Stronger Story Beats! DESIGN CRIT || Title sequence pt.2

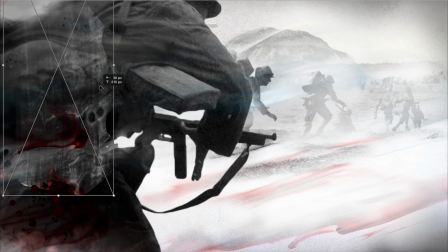16:07 So there's a lot of work here trying to figure out how to use these inks to make it look like he's kind of a photograph that's melting,
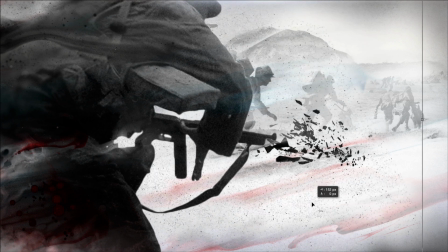16:15 but balancing how I use them so that this whole part of the frame stays relatively dark.
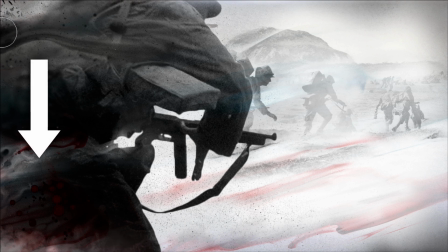16:20 But then so that you can still see them, I've turned some of the whites so that they show up against the blacks and dark grays of his body.
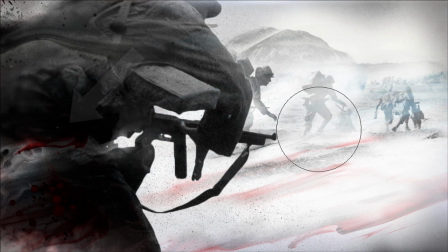16:28 I'm also introducing this blood red color and a bit of flying dirt.
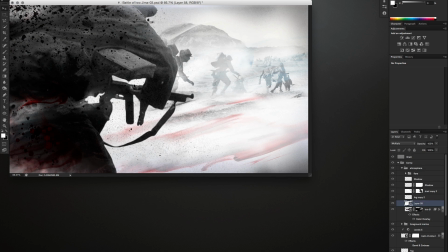16:32 But that's basically it. Not a huge number of changes to this one. I really just wanted this guy to fill more of the frame and bring some more of the dark values in
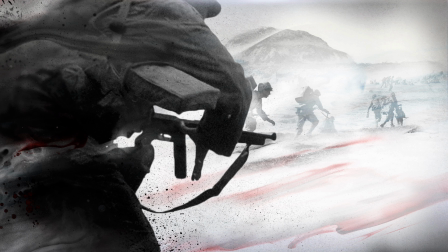16:41 with him while pushing the inks harder and introducing just a hint of the red. And just as a single isolated frame, it's also nice that I could get some more contrast and scale between him and the background soldiers to accentuate the depth in the frame.
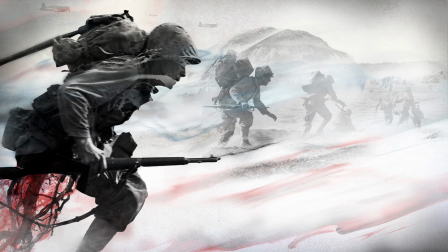16:57 The original is a bit flatter, and I think that scale contrast makes this just a little bit more dynamic.
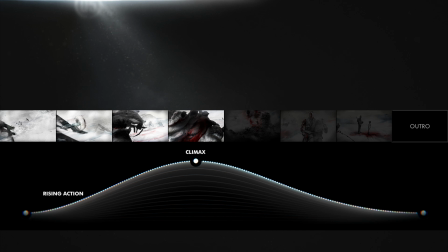17:04 So we've got the first half, the rising action, and the climax. Now the question is, how do we come down into the resolution?
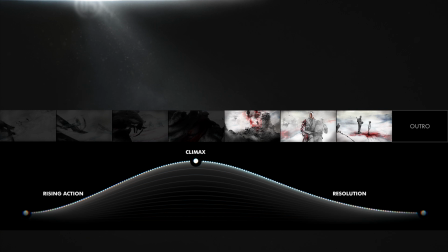17:13 The original immediately introduces these injured post-battle sequences, but I feel like we should put maybe a transitional frame in here.
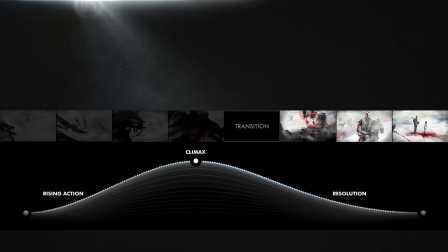17:22 Like we should reveal a little more of what's going on in this scene, give it some context.
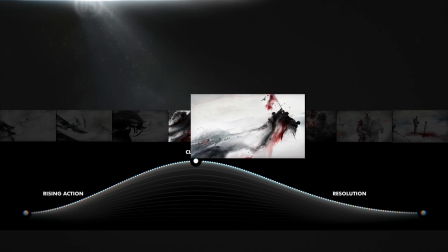17:28 And there was that version from part 1, which kind of gives you the whole picture of what these guys are doing and what's becoming of them.
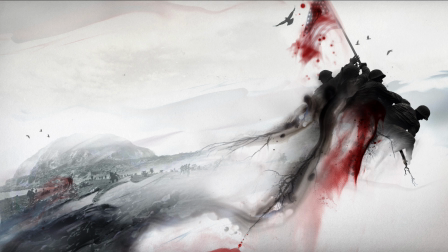17:35 There's also more this idea of them draining away, leaving a trail of themselves behind. That seems like it might fit back in here pretty well, so let's do that. Now, the idea behind these roots was that they'd be a metaphor for how the soldiers become entwined with the landscape as they give their bodies to the battlefield.
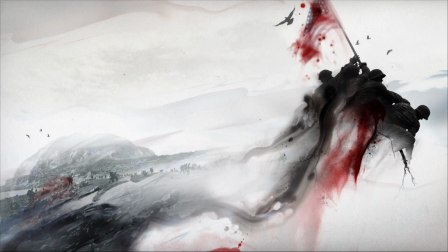17:53 But that metaphor maybe only works well in this frame, and in the climactic frame,
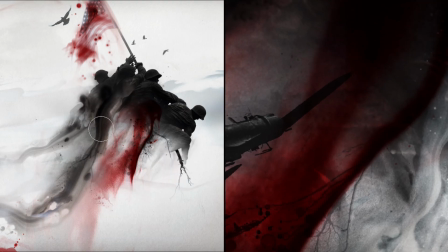17:58 I had toned them way down so they're not nearly as prominent as they were originally.
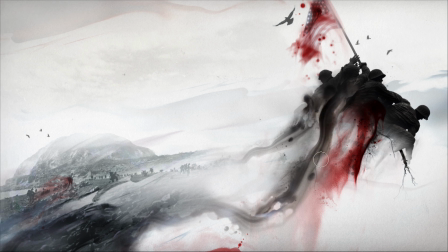18:03 And I'm doing that here as well so that they get less attention. But then I want these smaller soldiers on the battlefield to get more attention.
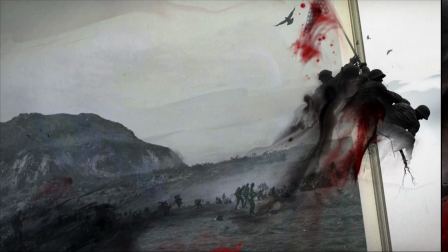18:10 So just like I used value contrast to define the edges of these soldiers and separate them from each other a bit,
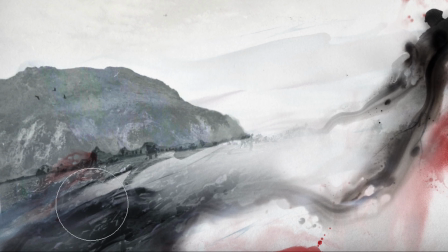18:17 I'm going to introduce a brighter value on this mountain to contrast with the dark shapes of these little guys.
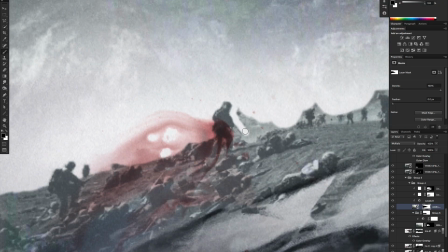18:24 And I'm going to cut each of them out so that their edges are really clear. There's not much point to them being there if we don't even recognize them for what they are.
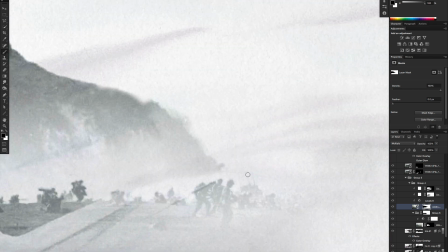18:32 And now they're much better defined and more visible against the background. Now they really stand out, and that looks so much better.
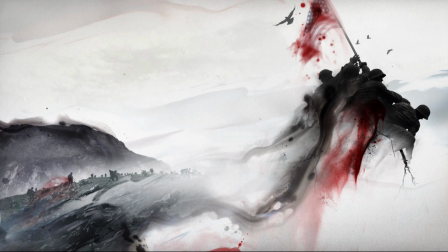18:40 That said, a lot of the work of making an image like this is in controlling which parts stand out first to your audience.
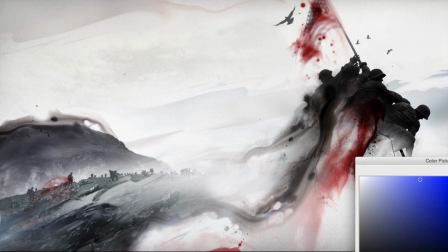18:47 It's in controlling the visual hierarchy, which we talked about in part 1.
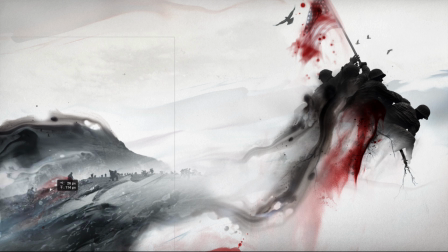18:51 Visual hierarchy is the order in which a viewer's eyes generally perceive things in the frame, where they look first, second, and so on. And I don't want these little guys to stand out so much, to be so prominent that they steal attention from what's going on over here.
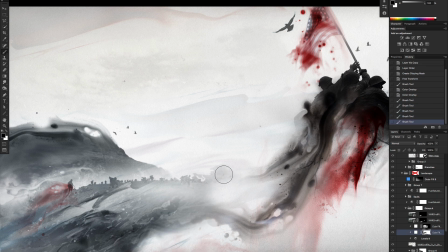19:07 So I've made them easier to see, but taking care that they don't become too important by dialing the local values up,
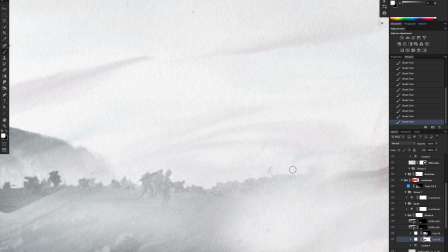19:14 adding detail around them so they aren't as stark.
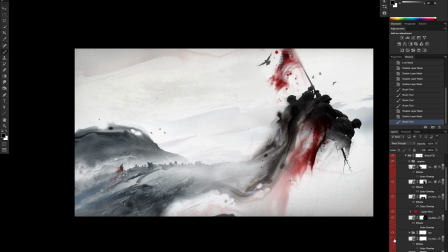19:17 In general, working with the various types of contrast to find a balance where they don't stick out too bad.
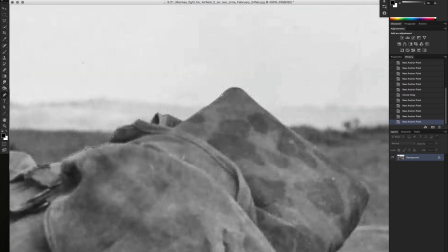19:24 And I'm going to try using this larger figure to kind of block in the left side of the frame because
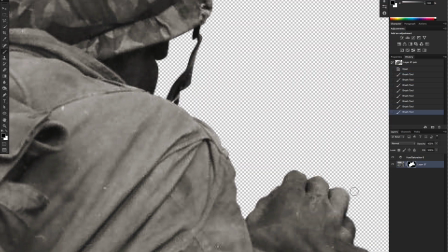19:29 it'll help give the frame a kind of foreground element and give the viewer's eyes something else to travel to.
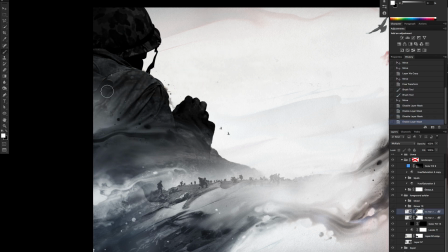19:35 But again, it'll be about balancing how much attention this element is asking for, not making it overpower what should be the main element.
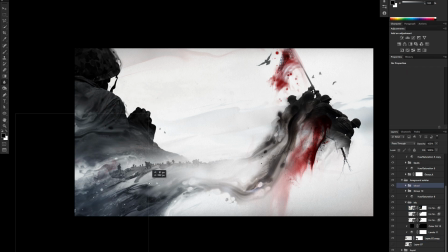19:43 And just like everywhere else, a lot of that is about how much overall contrast each element has.
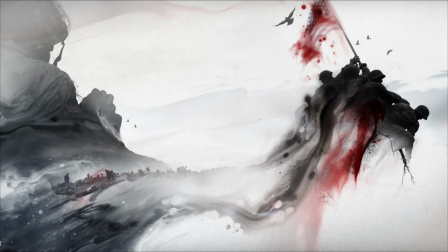19:50 Contrast in scale, value, color, texture, and so forth.
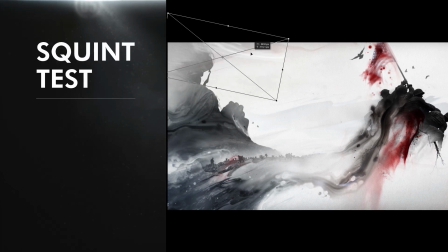19:54 And to suss that out easier, I use the squint test, where you just squint your eyes until your vision is blurred.
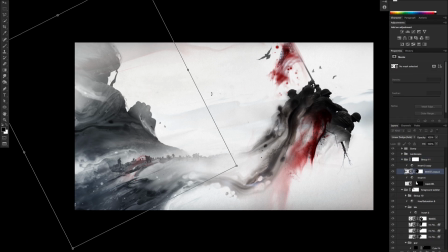20:01 What that does is reduce your ability to pick out the details,
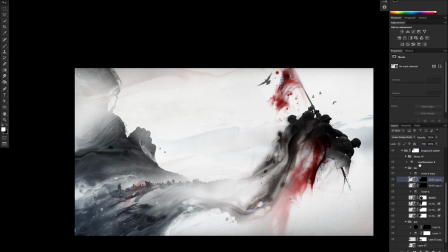20:05 so it's easier to focus on larger generalities like scale or value.
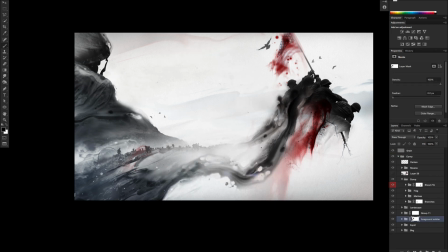20:11 And this works because detail is something that your eye automatically looks for and is attracted to.